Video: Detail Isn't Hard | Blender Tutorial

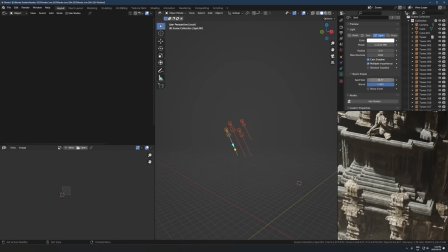1972s
Yeah, and then this spot size right here, this is like the radius of the cone.
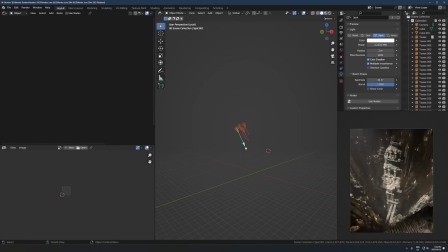1979s
That's just that's how we're getting this segmented, like broken up lighting effect, where some parts are really bright and some parts are really dark.
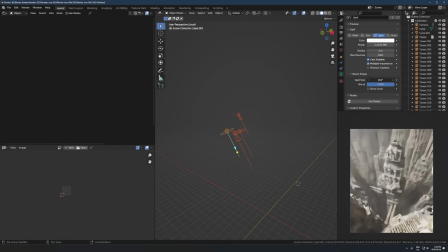1987s
You'll see that it's not like an area light like this. That does look kind of cool, but I wanted that effect of like
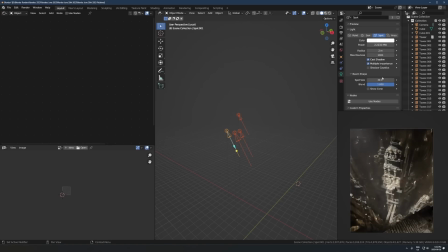1995s
different like beams of sunlight coming through like cracks in a cave or something. And so that's what this is. So it's not lighting up all of it all at once. It's we're actually being very selective about what's getting lit and what's not.
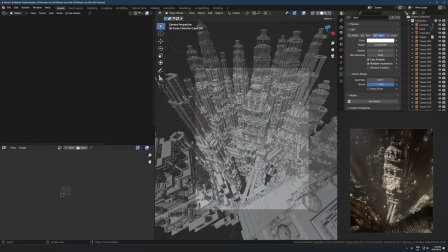2011s
So obviously I wanted the main tower here to be the brightest part, and that's exactly what I did here with the spotlight.
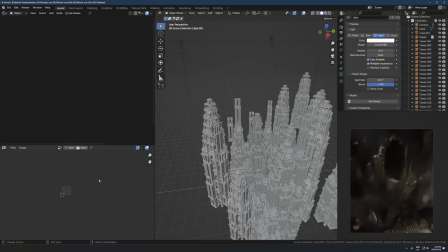2018s
Just lined it up so that was getting illuminated the most. If I hide these ones, you can see what that's doing.
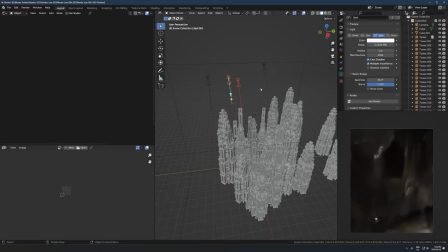2024s
Yeah, so these are all placed kind of strategically. I just kind of moved them around until they looked good, and yeah, so they're just lighting up what I want you to see and kind of hiding what I don't want you to see.
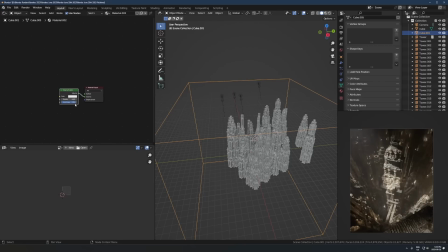2037s
And then volumetrics are helping a lot with the sense of scale here. So if I'd hide this, yeah, that makes a big difference. Just in scenes like this, volumetrics are always gonna look good.
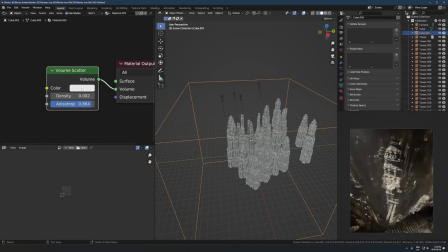2053s
Yeah, just basic settings, just default color, density at 0.02. Again, things like this are gonna change every single render you do, so don't copy the exact number, but just keep it like the rough range in mind, like 0.00 whatever, and anisotropy turned up pretty high at 0.8 whatever.
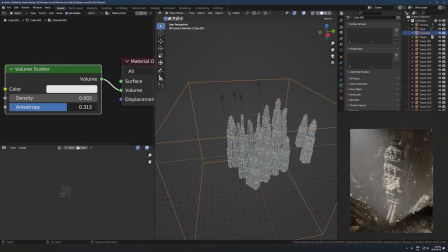2072s
Like sometimes it looks good to have it down, sometimes it looks good to have it like really cranked really high. In this case, I found this looked good, so there you go. And then again, that's just on a big cube over everything.
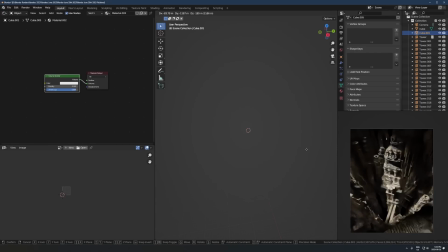2084s
Yeah.
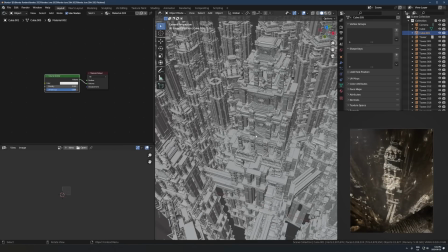2087s
Let's talk about the rest of these lights, because well, do you want to talk about that?
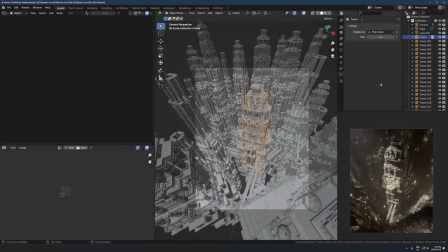2093s
Yeah, it's fine. So the way this the way I set up the rest of these lights, like if I hide the main lighting, let's just hide this for a sec.
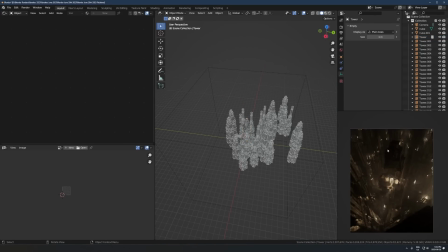2102s
There's still light in here from all these like torch type lights, kind of looks like. So that gives it a lot of like life and just makes everything feel a bit more alive. What that is,
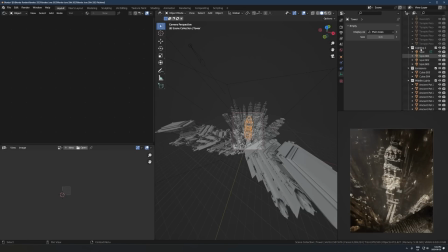2118s
well, let's look at it. So let's go to that collection, that tower collection. Isolate this.
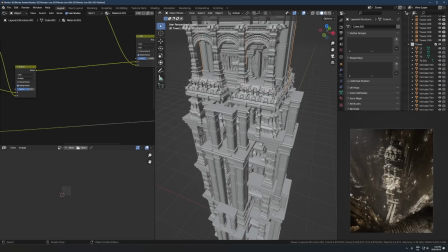2124s
So remember how I instanced this collection all over the place? What I actually did was I put lights inside that collection instance.
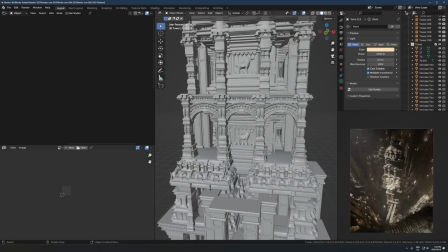2132s
So just regular point lights, and just kind of placed them around in little pockets that seemed like they'd be cool. And then in all of those other instances around the scene, those lights are now going to get put naturally, like they're automatically going to get placed into those collection instances, and they're automatically going to start lighting up places,
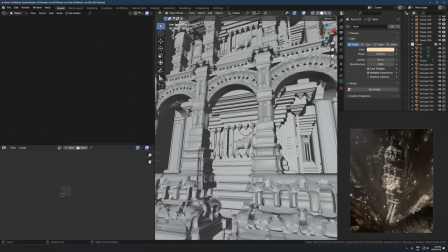2150s
like all the interior cracks and stuff. So all I did was no real strategy, just throw in a point light.
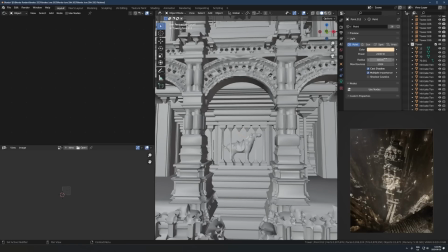2158s
Here's the settings, like the radius doesn't really matter, the power doesn't really matter. It's just like however bright it looks here, like I was aiming for that level of brightness, not necessarily a number on the power. And that's just, you know,
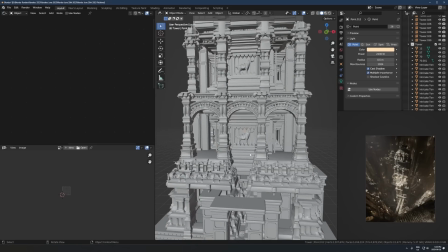2172s
I just placed it into like little chambers and little rooms and little just pieces of this model that had some empty space. And then that's kind of just creating this effect of like, it looks like there's illuminated rooms with like torches in them or something.
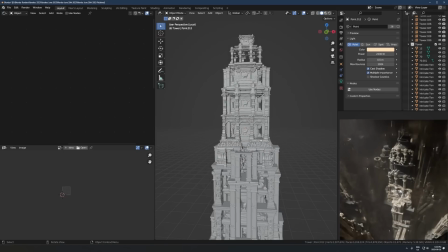2190s
And then there's a bunch of these all over here.
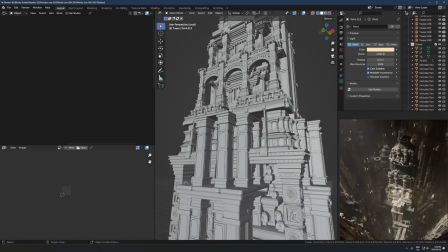2192s
If I kind of go to X-ray mode, it's kind of hard to see, but if I select, let's see if I can, yeah, here.
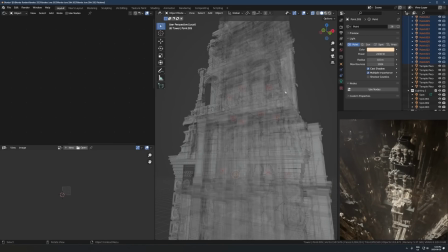2200s
So this is all the lights inside of this collection.
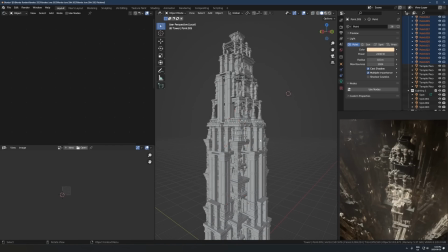2204s
So what's nice about this model is there was a lot of empty spaces naturally, because there's lots of like pillars and like hollow shapes.
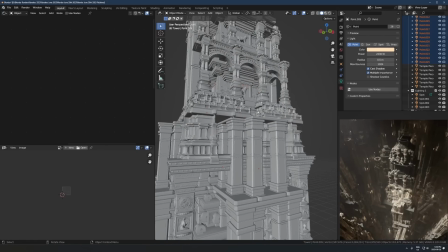2211s
So it was really easy to just find places to put these lights in.